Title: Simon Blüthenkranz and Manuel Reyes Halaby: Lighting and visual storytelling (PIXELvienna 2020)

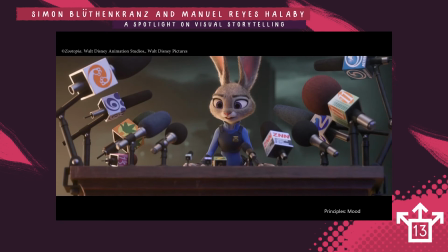After that, you have the press conference scene that I'm already mentioned before, and what they did here is also really smart. The reporters really burn her with questions, and she gets really overwhelmed. And what they did in lighting, they really overexposed the flashes,
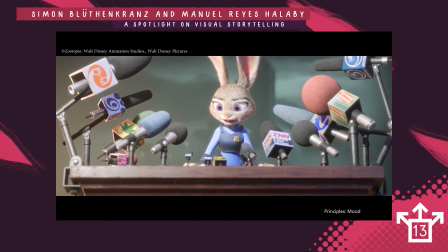and they will really quick flashes of overexposed light hitting her, like the questions that are hitting her. And what she tells them is that predators are bad, and you should be afraid of them, and that they haven't changed.
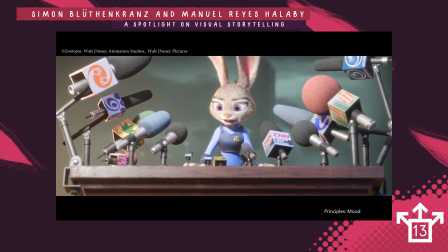And what happens then is something I will also tell you.
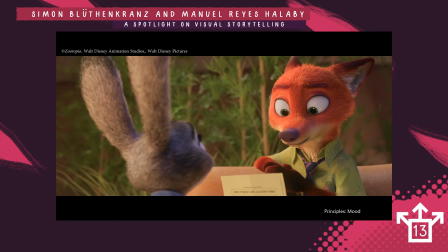So this happens before the press conference. So you have really high key, warm lighting. All the light is soft. You really have really good shaping.
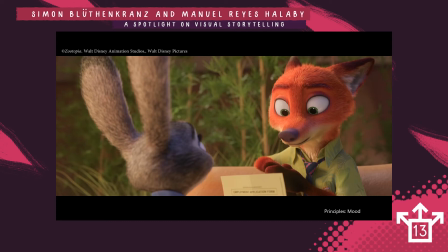Looks just nice. And then after the press conference, the mood completely changes, of course, and the story completely changes.
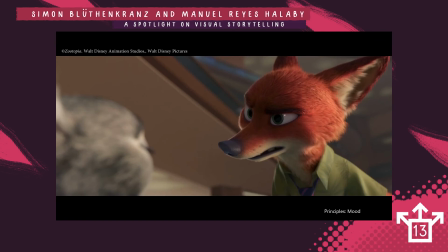And then the same camera view, the same camera angle, looks completely different. Of course, it's not only the camera view also changed a bit, because it's not only lighting that creates a mood, but also layout with the camera.
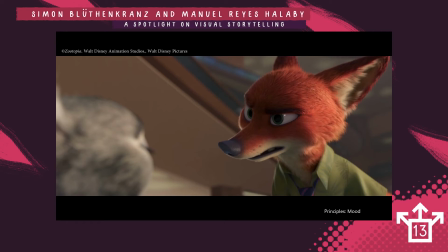So they used a way longer lens for it, but it's kind of the same camera angle. And you see the contrast ratio is just way higher than here. So this is what I would say in an animated movie, in an animated kids movie, it's high contrast.
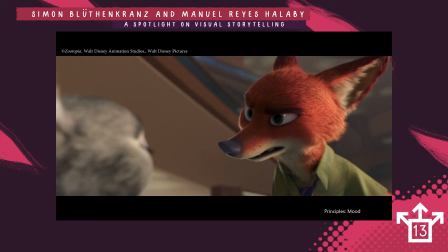It's really low key, and the light is also way sharper, way colder, and just has a really different mood to it.
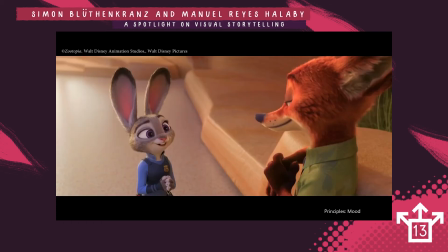And this really helps you tell the story. Here's another example: the same camera angle here, really bright, really warm, and then here you get these cool tones.
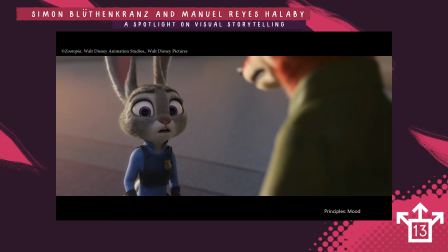You have way more contrast, and it's just way cooler here.
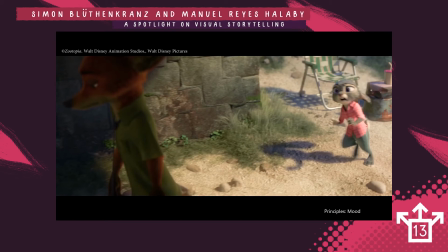This is my favorite scene in Zootopia. In this scene, Judy apologizes to Nick Wilde, and when the writers just did an amazing job here in this sequence.
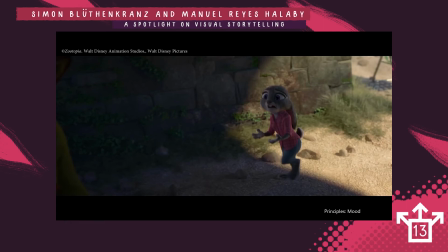She apologizes when under the bridge, and she apologizes when she's in the darkness.
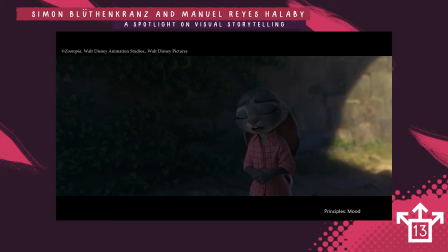So she's very cold. Everything is dark. She apologizes to Nick Wilde, and then you get the comic relief here,
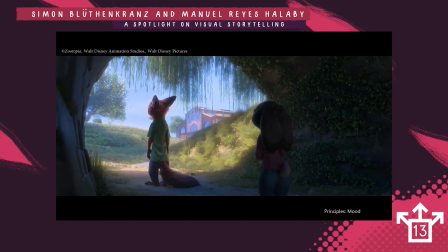and Nick Wilde just takes her in his arms,
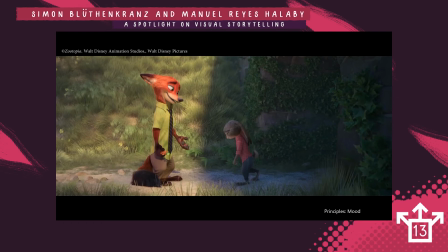and she goes from darkness into his arms, into the lightness.
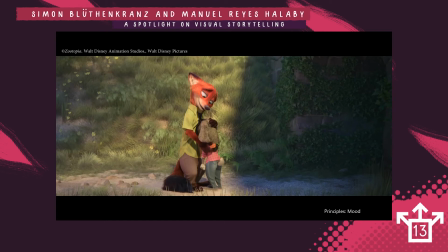And I really, this is my favorite shot, probably storytelling-wise, in a movie that I have ever seen.
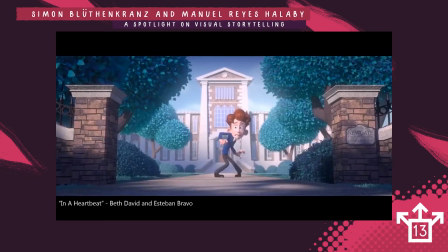And then just to wrap things up, we will just explore a whole short film in a heartbeat by Beth David and Esteban Bravo, because they really also did a great job at visual storytelling
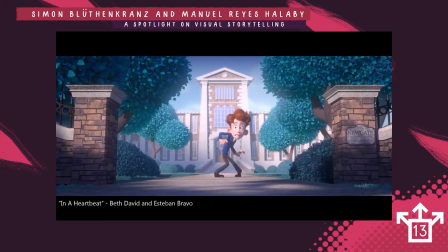and telling this film through lighting. So this is the first shot in a heartbeat, and they used gobos again here to lead the viewer's eye to the main character.
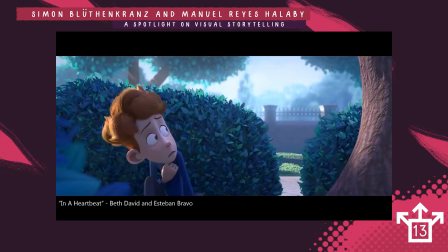The main character afterwards jumps into that bush, and then we see him still popping out with this really strong rim light, and he pops off the background, of course. Then we see this shot.
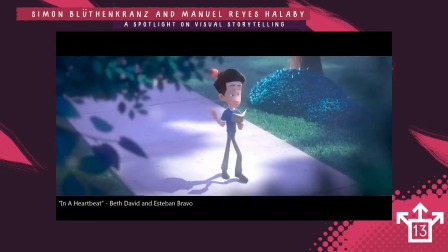In this shot, you also have this color contrast, this bright background. You really look at this point, because this is the most contrasted point.
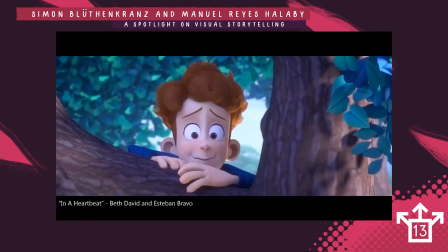Then we have this shot, and of course you have the luminance difference, the bright background, and also he's more contrasted and the background is more lifted. But you also have the difference about the hue.